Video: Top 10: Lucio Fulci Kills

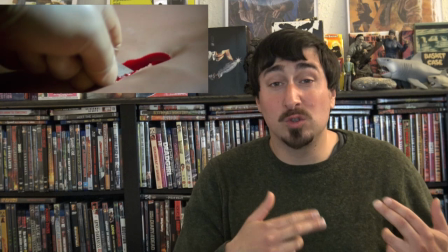What makes this scene such a punch in the gut is the woman knows what's going to happen, and she is,
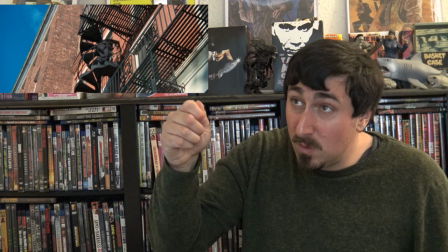you can hear her screaming as he's doing this to her, and he doesn't do it quickly.
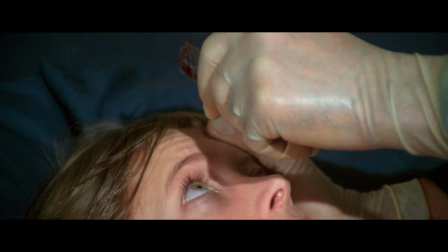He slowly moves the razor towards whatever part of her body that he's going to cut up.
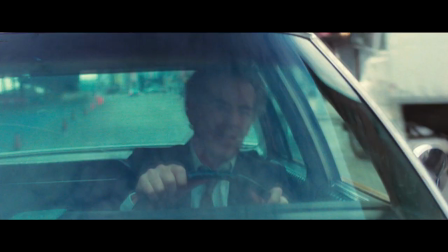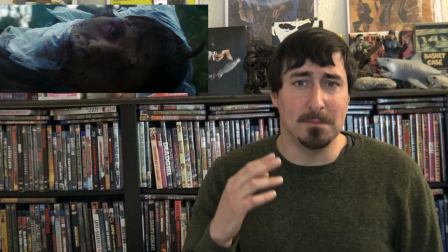This particular kill, while it doesn't make my number one Lucio Fulci kill, it is one of his most memorable,
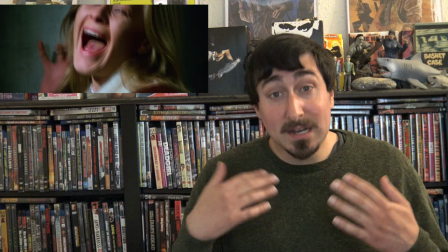probably because it's just so violent and brutal.
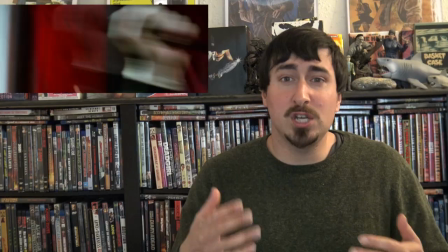And again, there's some serious eye trauma in this kill, because Lucio Fulci.
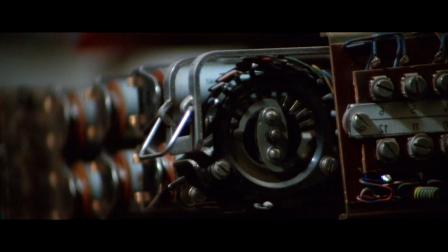What do you want? The dedicated killing to you. Gonna sacrifice a woman just for you.
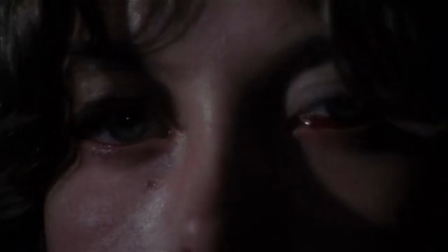Number three, Puking Guts Out, City of the Living Dead.
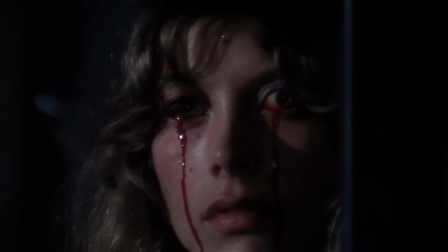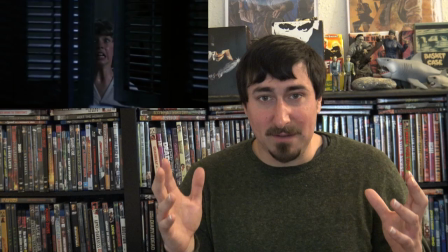This one is so nasty. I just love it. And it's a two-for-one. We have this couple making out in a car, which we all know leads to very bad things in horror movies.
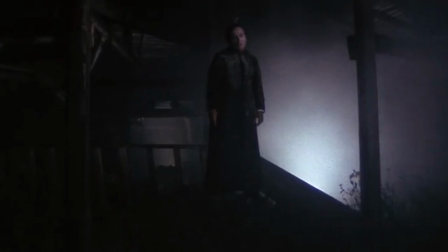Then the young lady sees the priest, or the ghost of the priest, that has essentially caused the whole mess in this movie.
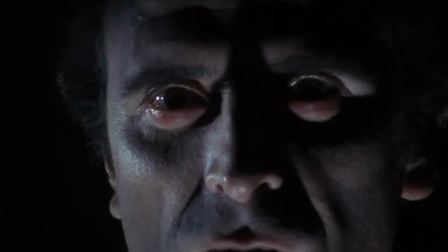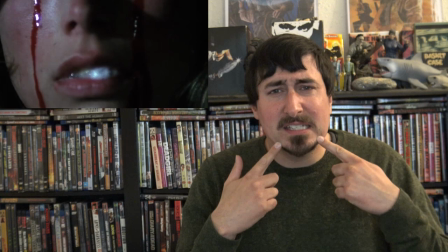The build-up to the gore is so great because it all starts with tears of blood dripping from her eyes.
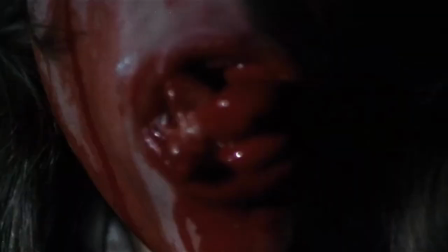Then she starts puking her guts out.
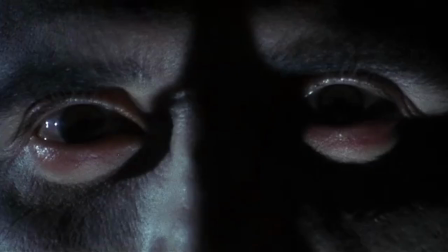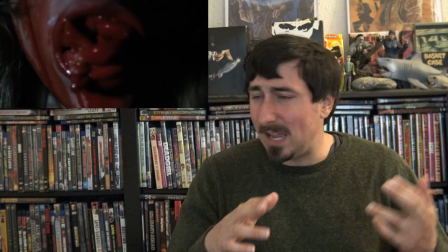And Fulci takes his time with this scene. It's not just like the guts come out and then we cut away.
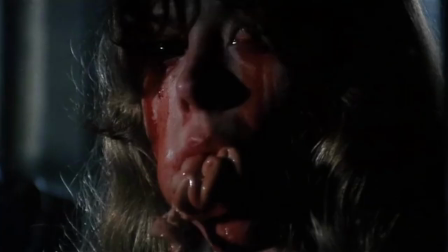It focuses on these guts coming out of her mouth, And they're using real organs, which adds to the realism.
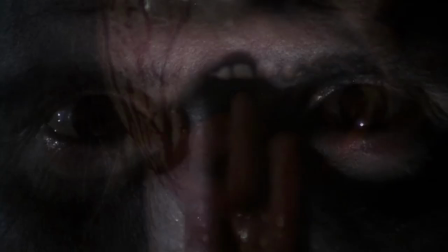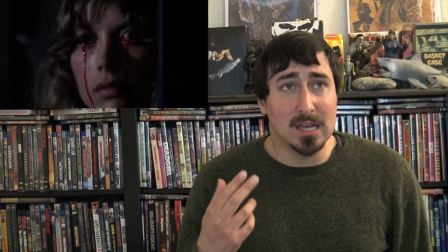The effects work is very, very good in this scene. Again, because there are real organs being used.
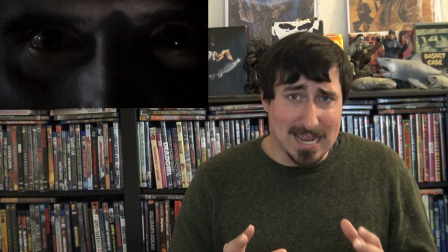And there are some times where you can tell it's a dummy head that the guts are coming out of. But still, that's a good-looking dummy head.
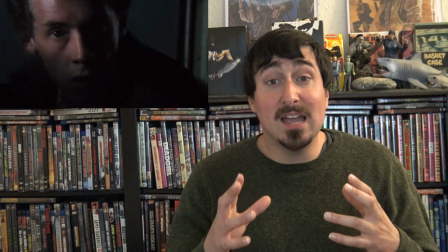The boyfriend is freaking out. The guts are spilling out of her mouth.
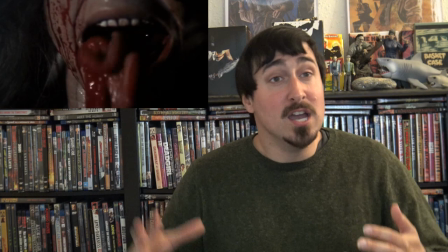And again, this is a two-for-one kill, because as this is happening to her,
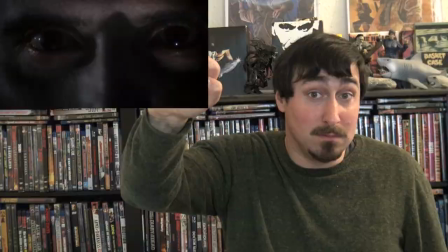she grabs the back of her boyfriend's head and squeezes the brains out of him.
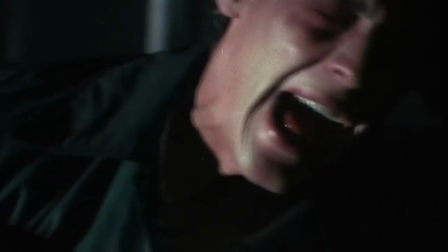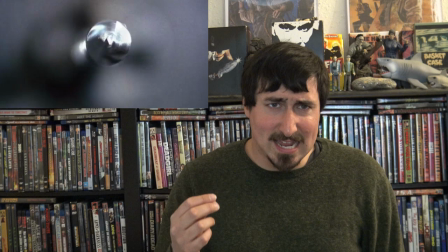As great as the kills are in City of the Living Dead,
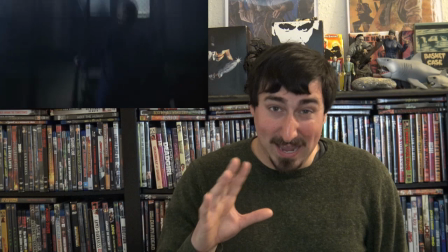once you see a woman puke her guts out, everything's pretty much gonna pale in comparison.
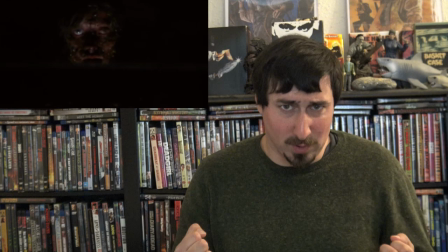Harrison, there was no way that this could not make the top three.
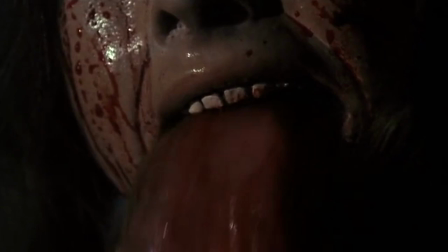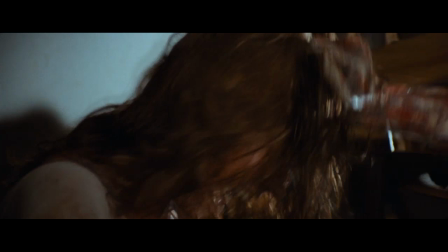Number two, the eyeball kill, Zombie.
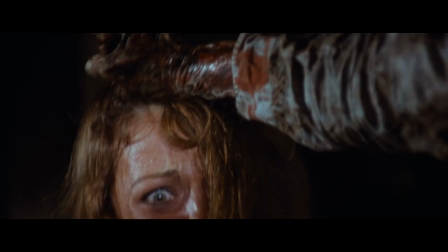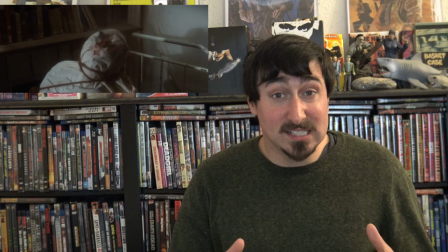I know I don't have a lot of kills from Zombie on this list,
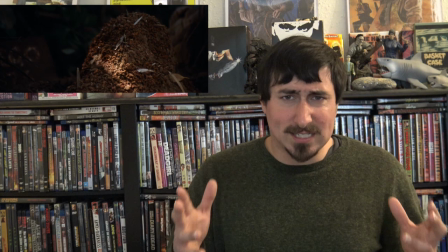and that's weird because Zombie is my second favorite Lucio-Fulci movie of all time, and my favorite traditional zombie movie,
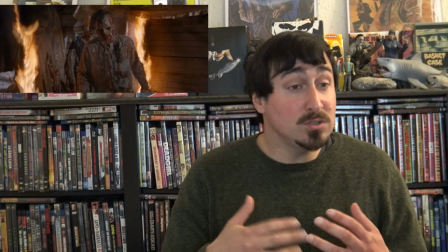the reason I don't have many kills from here on the list is because most of the kills,
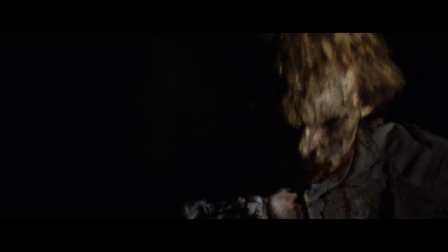while great, are typical zombie movie kills. Zombies getting their heads blown off or their heads bashed in,
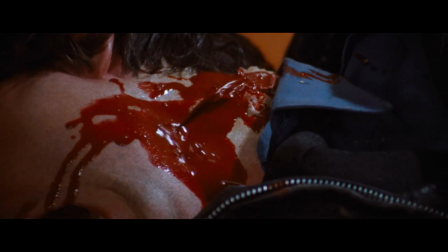zombies tearing out people's throats, it's what you see most of the time in these movies.
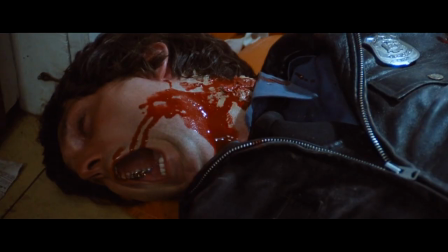They're all great, but for Fulci kills, I wanted to pick the more creative ones.
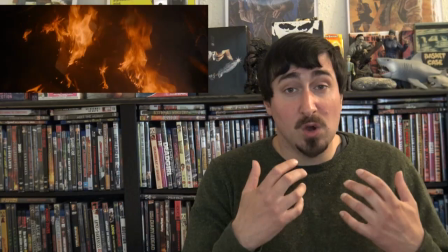There are great scenes in this movie, and if I were to do a list of my favorite Lucio Fulci moments,
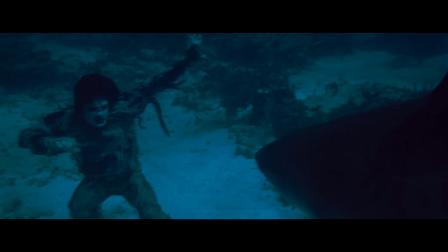this would have one of my favorites, the scene where a zombie fights a shark, and various other ones.
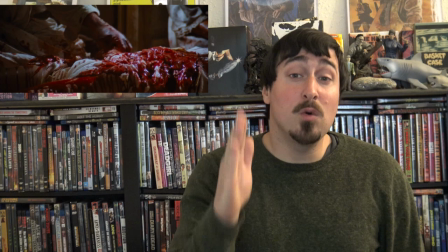But the focus on this video is the kills,
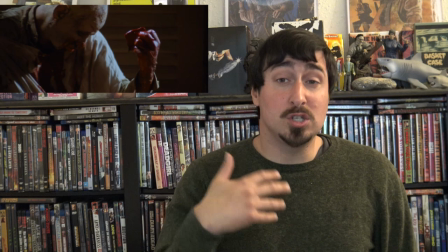and Zombie has probably the most notorious kill in Lucio Fulci's filmography,
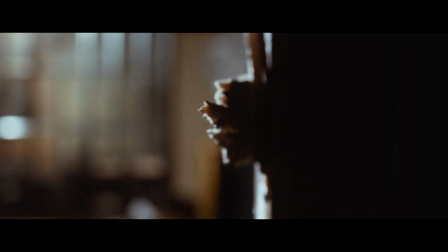the eyeball kill. Yep, we got some more eye trauma here.
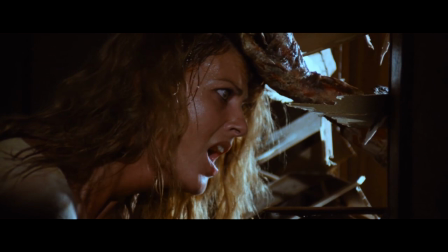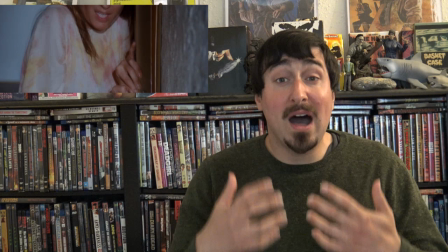this is the perfect example of why I love kills
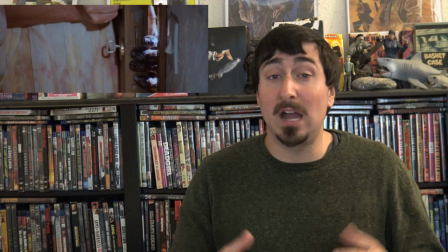in Lucio Fulci movies I am a gore hound I love gore
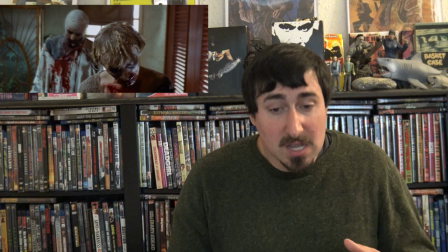and there is some great gore in many horror movies but what I love about
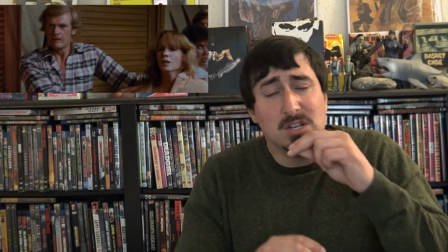Fulci is he mixes suspense into the gore.
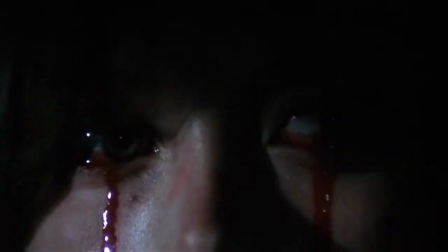We saw this in the razor blade kill in New York Ripper. We saw this in the gut puking scene in City of the Living Dead.
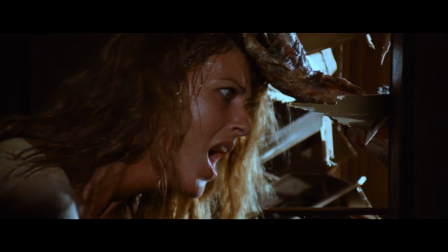Lucio Fulci adds suspense to the gore.
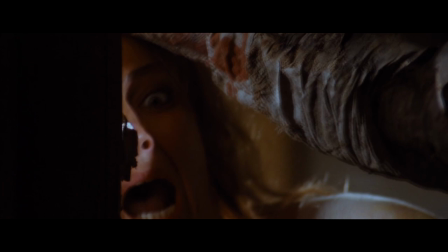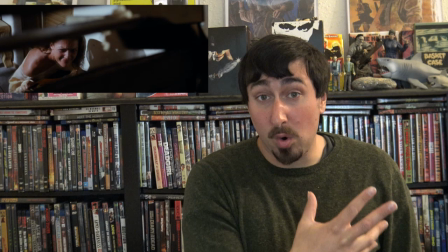The build-up to the kill can be just as important if not more important than the kill itself.
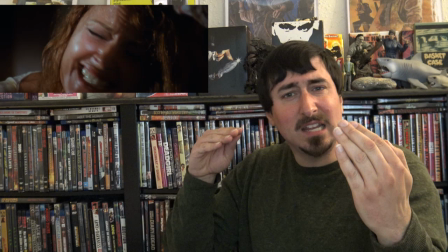And then we have the eyeball scene from zombie. You see this woman getting pulled towards this splinter.
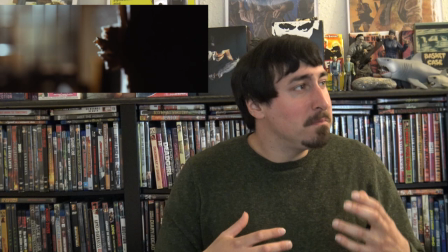We see it getting closer and closer and closer to her eye.
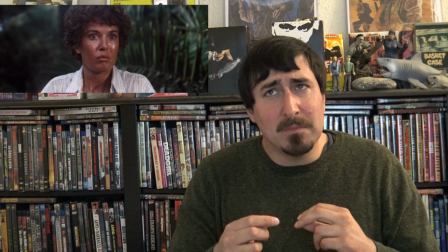And squeamish people won't want to look at it, but at the same time,
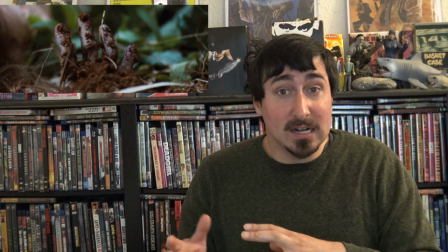they can't look away because you're wondering, is it going to happen? Is it not going to happen?
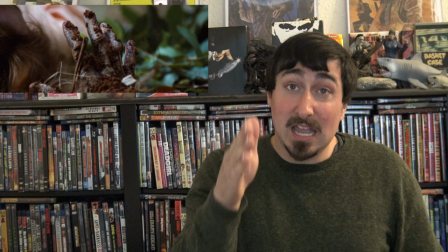I don't want to see it, but I can't look away because I need to see if it does happen.
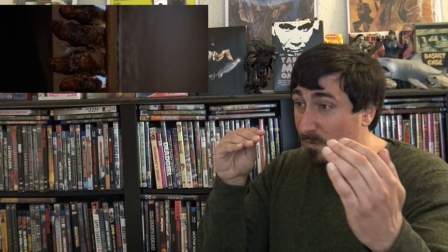And And it's just so simple, just an eye being moved closer to a splinter,
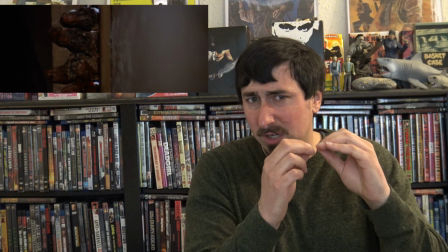and seeing that eye getting closer and closer and closer, it's so suspenseful.
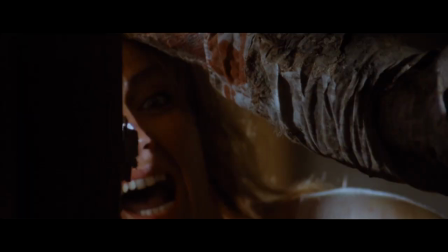It just builds up the tension, and then you get the payoff when the splinter goes in the eye.
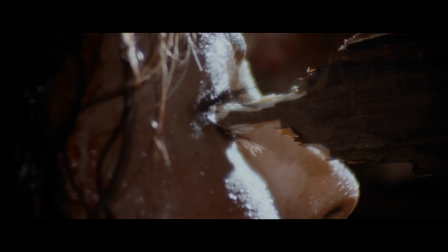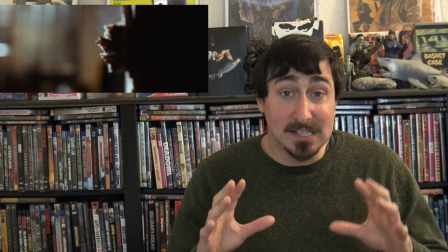It's one of the best kills in any zombie movie,
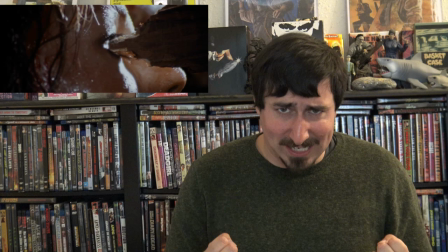and that really is because of the tension. doing it slowly makes it all the more agonizing.
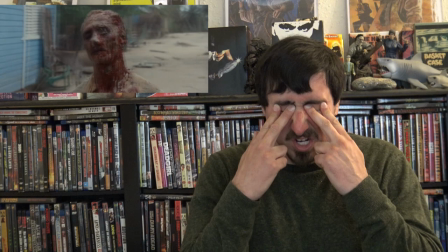I have been talking about so much eye trauma in this video that my eyes are starting to hurt.
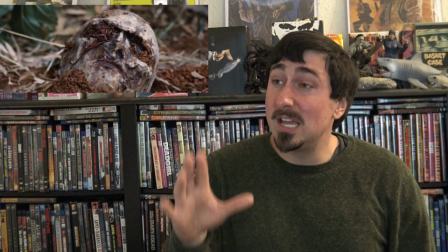So let's just move on. Zombie has one of the greatest kills in zombie movies, in Italian horror movies.
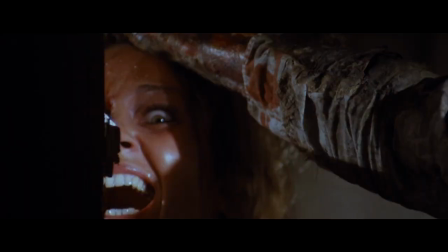It's just a fantastic kill. Now, as iconic as the eyeball scene is in Zombie, as great as all these kills are, there is one kill that tops all of them. I knew this was going to be number one when I made this list. This was the scene that made me want to make this list.
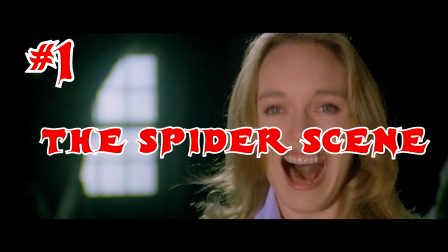So let's just get on to my number one favorite Lucille Fulci kill. Number one, the spider scene from the beyond.
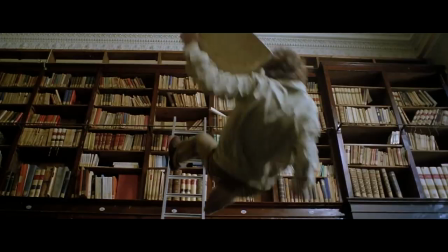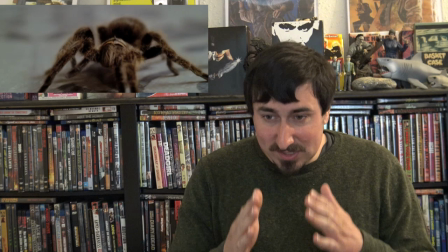The Beyond is my favorite Italian horror movie, so there was no way it wasn't going to make the number one spot.
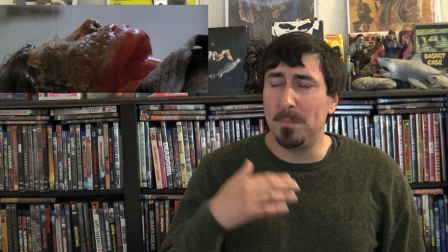And here, this is just Lucio Fulci's greatest kill.
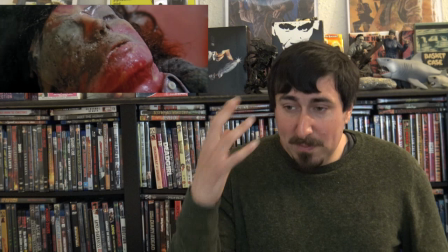The thing about The Beyond is it's very similar to Suspiria.
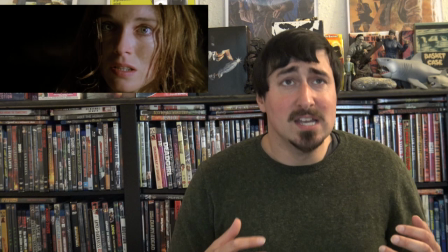Both The Beyond and Suspiria, this is the case with many Italian horror movies,
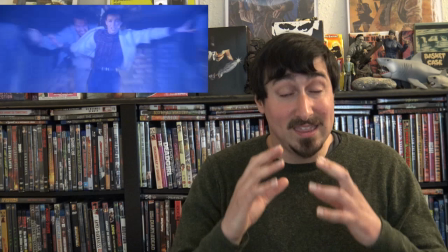they're not really trying to tell a coherent story.
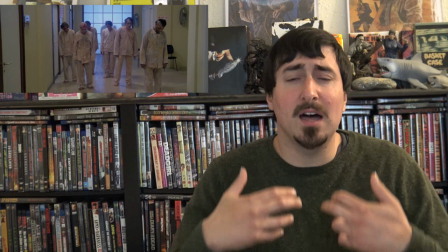There is a story there, but for the most part, they're just trying to get you to experience a nightmare,
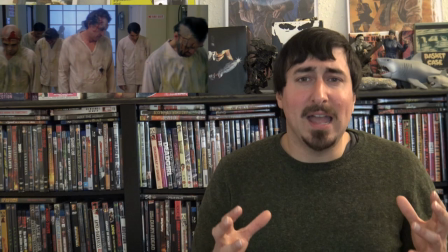hence why these two movies are more dreamlike than most other movies.
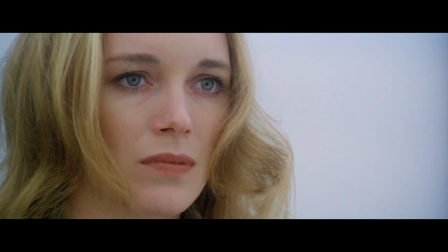You are Liza, aren't you? Yes.